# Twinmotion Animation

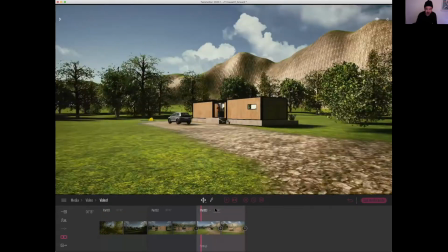8:22 I think the camera is moving a little bit too fast and abruptly. So I do not like that.
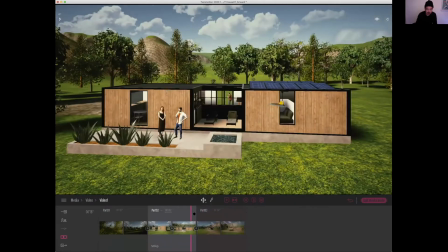8:29 So I'm going to go back to this view and
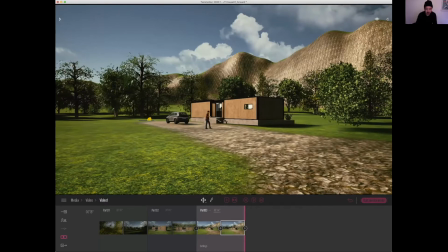8:34 change it to this view for the second part. So I'm just gonna make a very, very subtle move for this one.
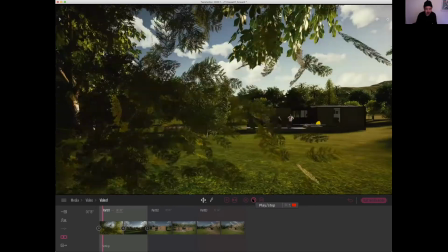8:43 So in 4 seconds,
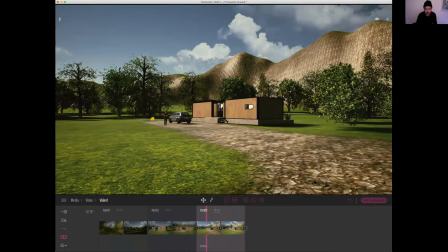8:50 it's going to be just super simple movement where you can see the guy walking towards the house.
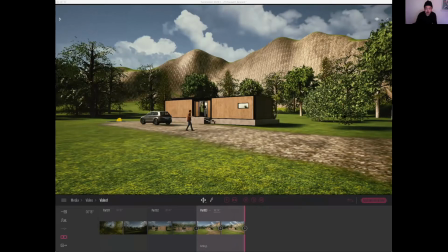8:57 Okay, so the next scene is going to be the interior shot, walk straight.
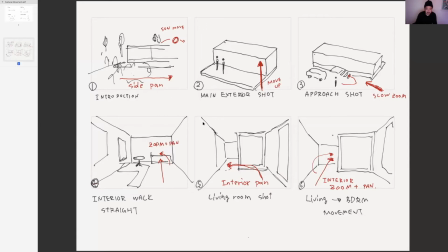9:04 So we are going to go back to Twinmotion and find a interior view.
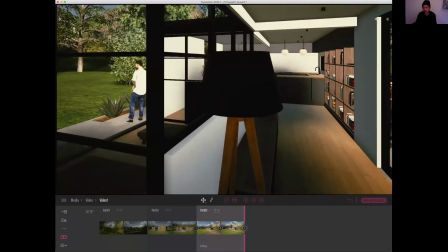9:11 So for this house, what we have is, so when you're switching from exterior to interior of the house,
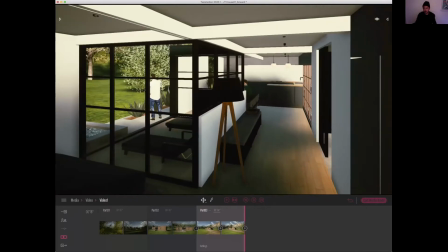9:19 sometimes the move speed can be pretty fast. Okay.
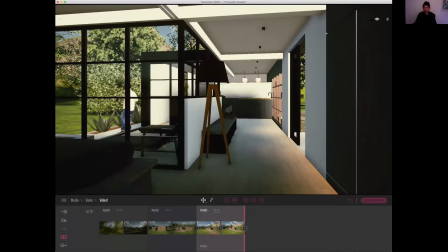9:23 So what you can do is go to this eye mark on the top right of the screen and click on the speed and change to walking speed.
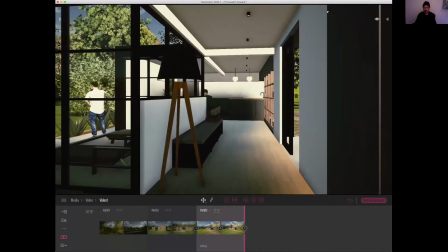9:31 So then you can move through the space a little bit. The control is a little bit easier.
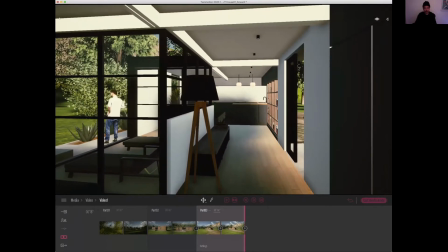9:37 So I'm at the eye height of a short person.
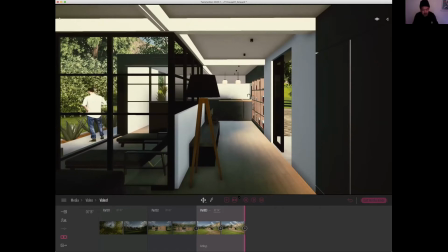9:45 So I am going to go through this space. So I click on plus mark, new video part. So this is new video part. So against the exterior, the interior feels a little bit dark.
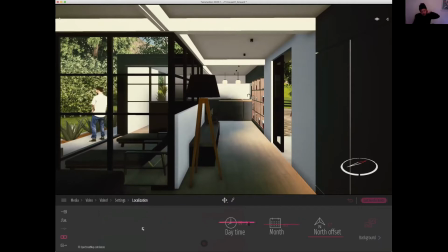10:01 So when you're doing this, always bring the light into the space through the window, major window,
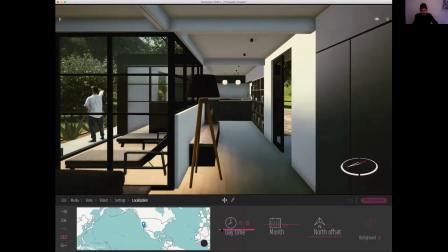10:10 and fill the space with light when you're shooting interior view.
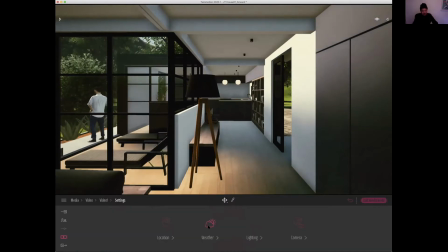10:15 Another thing that you could do is to change the
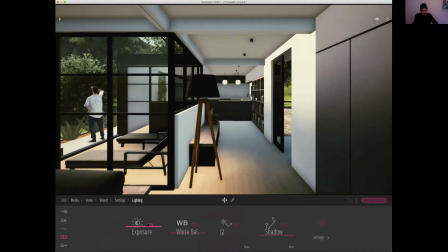10:21 lighting of the camera and change the exposure a little bit higher so that you're shooting at higher exposure.
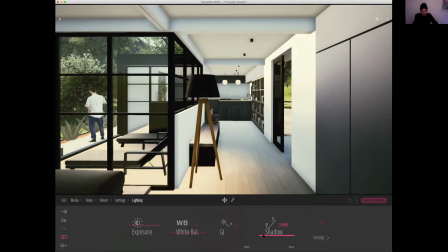10:29 Global illumination. This kind of stuff is something that
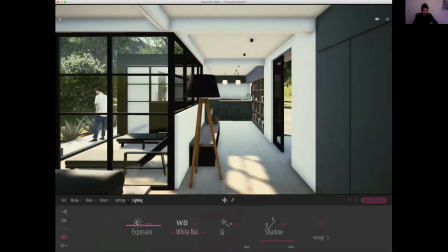10:36 can be done in a different video, but I'm just gonna adjust the lighting a little bit. So that would be good.
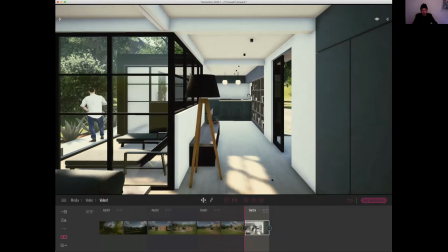10:51 So going back to the video, in this video, in this case, I'm just going to do a simple interior movement.
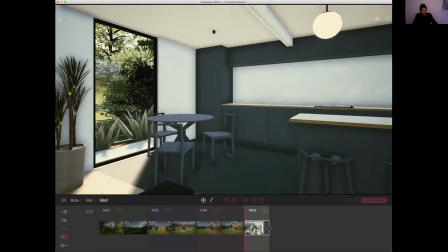11:00 Try not to go through objects. In other words, don't go through a physical object with your camera.
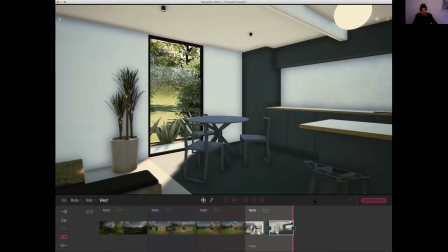11:09 That is going to look very, very painful. So try not to do that.
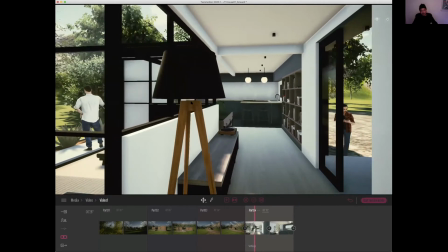11:14 I think I'm a little bit too close to this lamp.
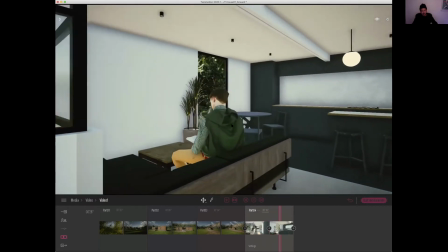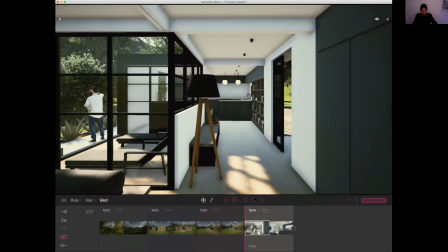11:24 So always keep the keyframe relatively
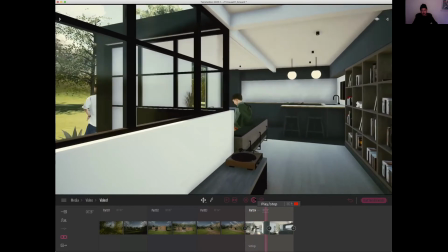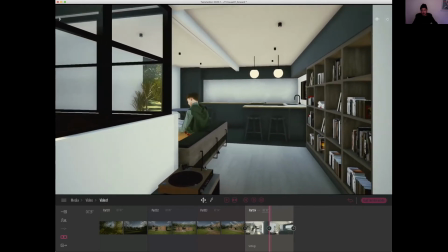11:34 simple. So in this case, maybe I would add a second keyframe that is going to be looking straight
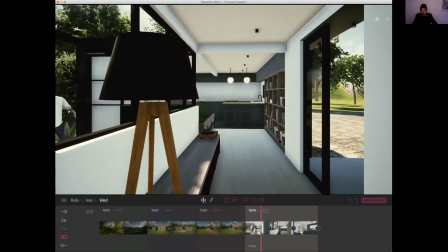11:44 to show the bookcase a little bit more and turn into the landscape later.
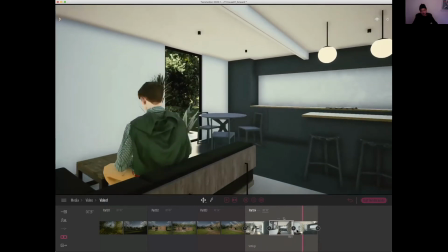11:49 So these three keyframes did the trick. Okay.
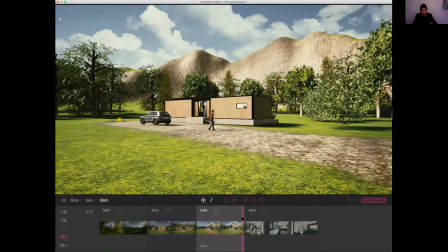11:55 And also try not to render too close to the person.
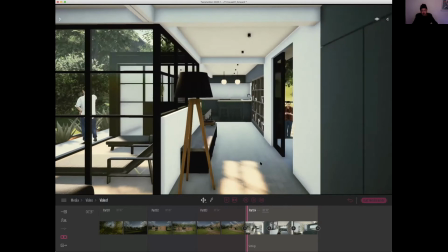11:58 So this scene, I'm a little bit, I'd like to move slightly to the right side so that I don't go through the lamp too much.
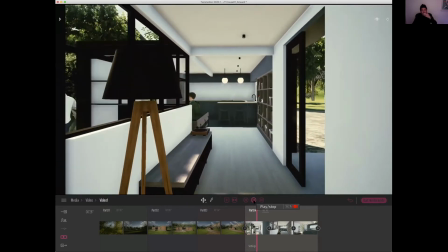12:07 So straight movement.
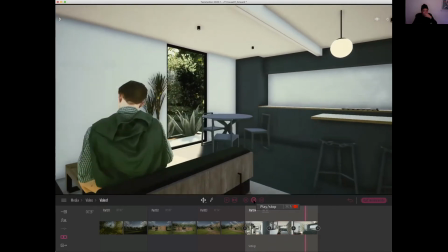12:12 And then camera will turn around, show the garden. Okay, very nice.
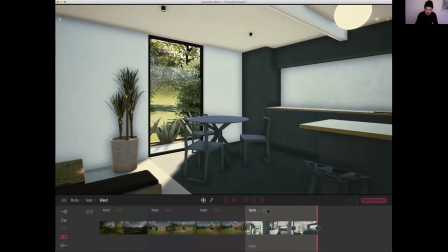12:18 So this is my second scene. I think it's a little bit still long, so I'm just gonna change it to like 8 seconds.
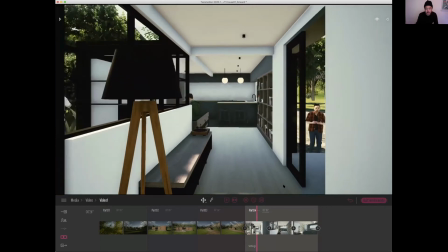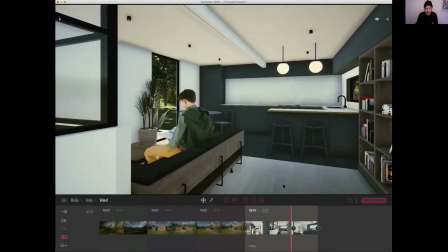12:31 Okay.
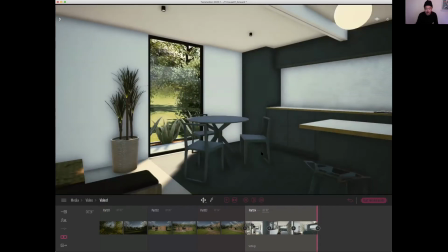12:34 So the biggest mistake people make in animation is, now I have this view.
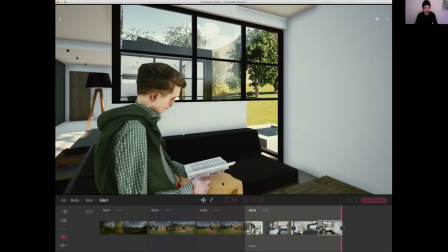12:40 Maybe I'm gonna look around and go back and go to this view
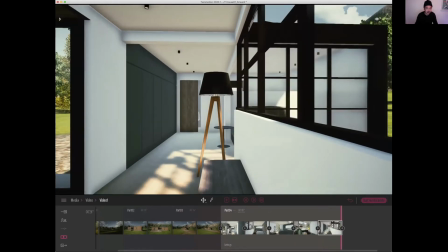12:48 and go to this view and
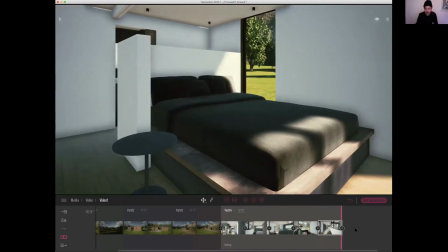12:53 show the bed and then outside.
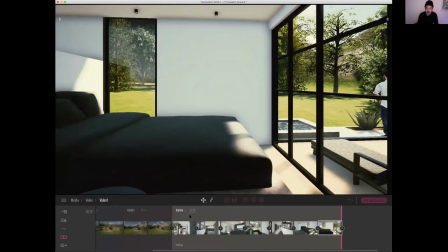13:00 So people try to do too much. So when that happens, it's going to be like this.
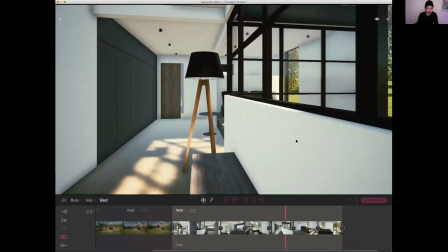13:06 You go in, look around abruptly, weird. So you're doing too much with the shot.
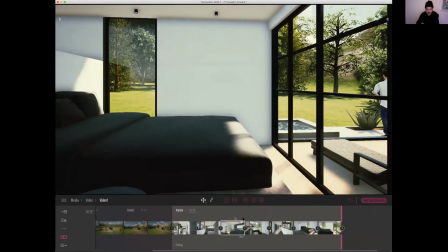13:13 So what you need to do is keep the camera movement to be very, very simple.
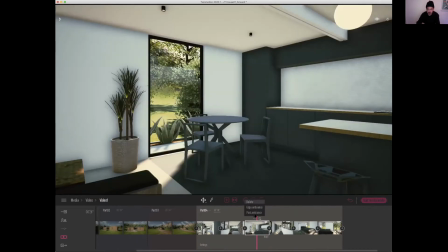13:18 So I'm just going to delete these frames that are a little bit too much.
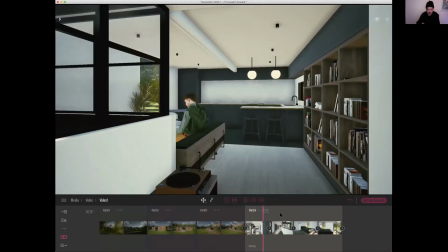13:22 Oops.
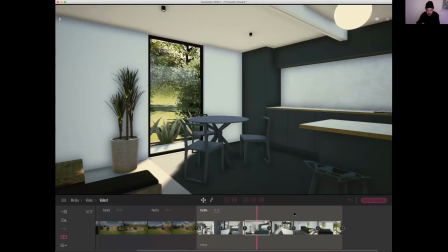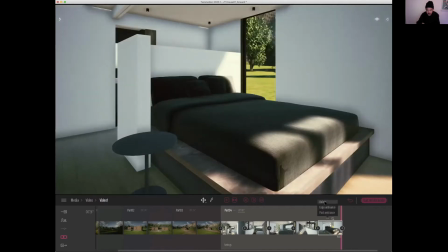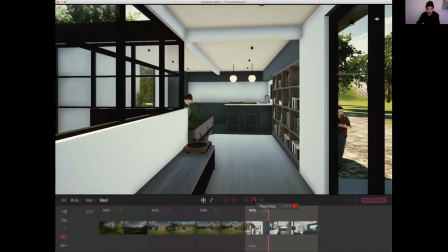13:35 So super simple movement. Okay.
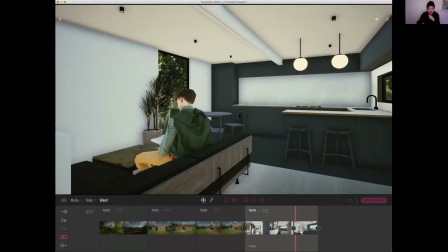13:41 So the next thing that we have is interior pan.
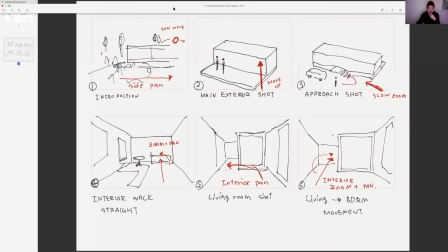13:47 So this one is about static camera.
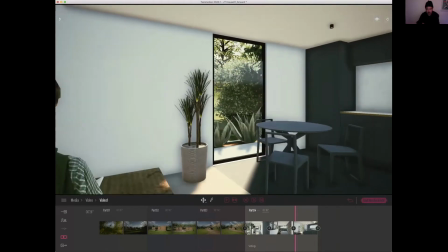13:51 So in this scene, I am going to be near my dining or the kitchen counter.
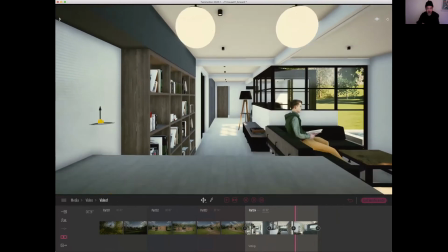14:02 I think the kitchen counter material is wrong.
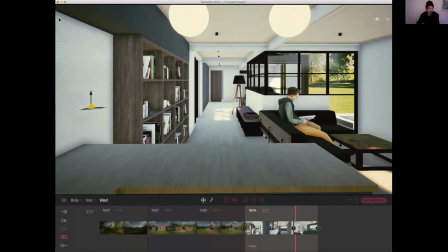14:08 Anyways, well, this annoys me, so I'm just going to change it.
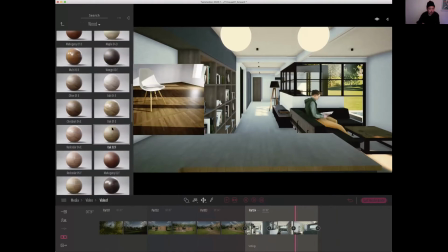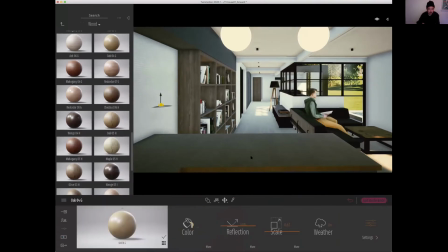14:20 Okay.
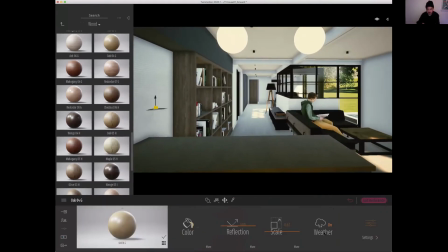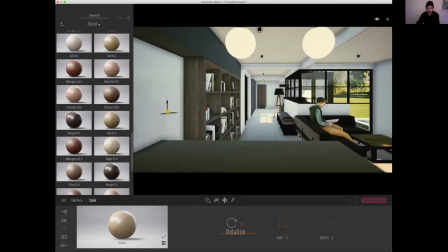14:31 Okay. So in this scene, what I'm going to do is it's super simple.
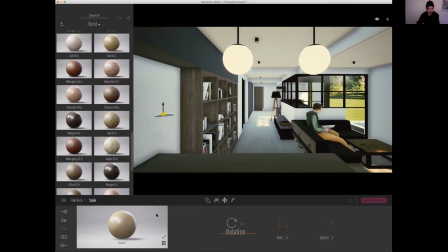14:37 So I'm going to be in this view for the video.
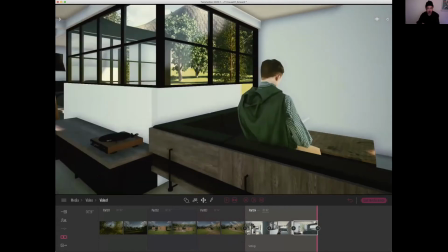14:46 I'm going to be
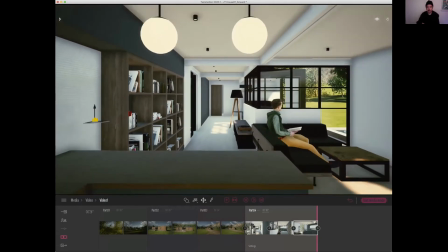14:50 in this view for the video. And so click on new scene.
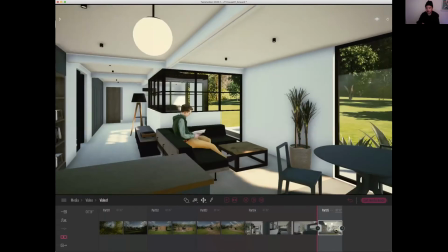14:58 So now I'm just going to look around like this. Very simple shot and 4 seconds.
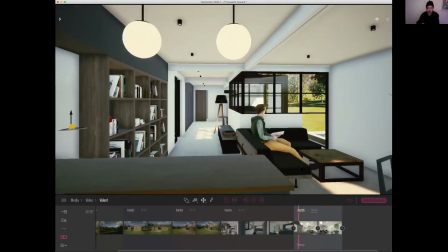15:07 very simple shot, but it gives you very nice, sweeping of the view.
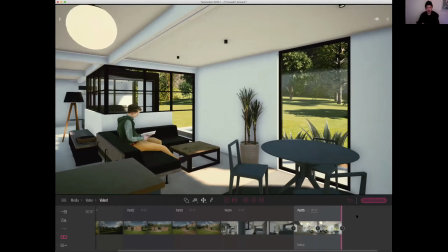15:14 So the camera movement shouldn't really be too much of a expression. It's really about the video. No, it's not really about the video. It's really about the space and spatial design.
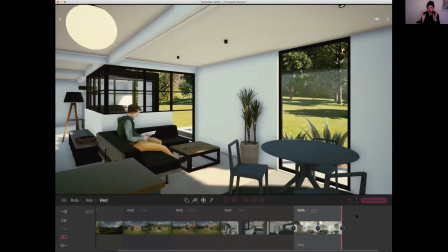15:30 So what you need to really focus on is to keep it very, very straightforward in terms of the camera movement. Okay. So the last thing that we have here is interior zoom and pan.
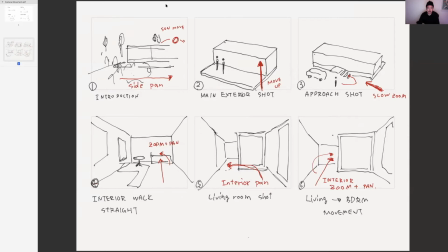15:43 So we are going to get into the bedroom part.
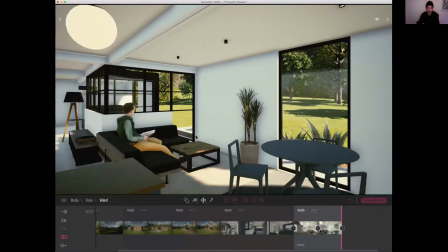15:49 So now
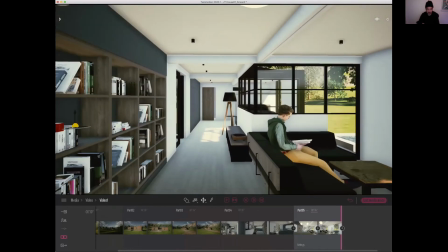15:55 we start our view around here.
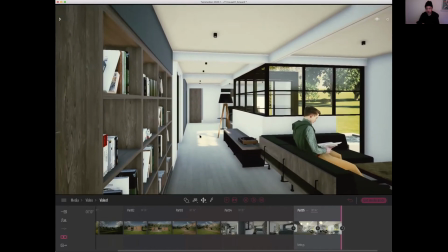16:00 Okay. So we have beautiful sunlight coming in.
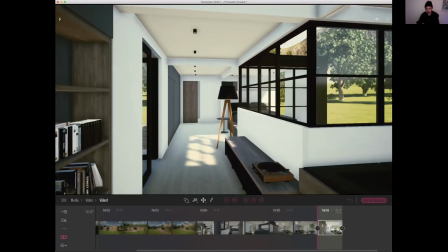16:07 So this is our first view. And then lastly, we are going to show our bed.
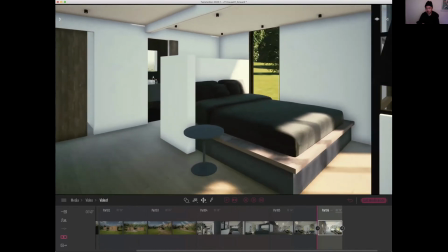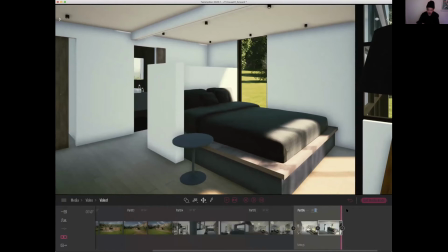16:22 And maybe this is 6 seconds.
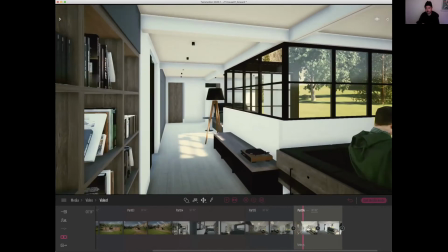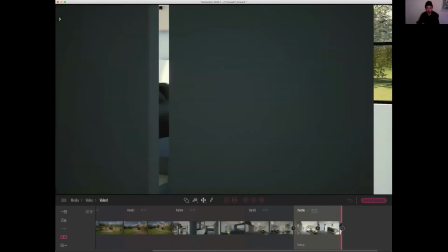16:34 Okay, so maybe the last shot that I would like to make is exterior night shot, maybe.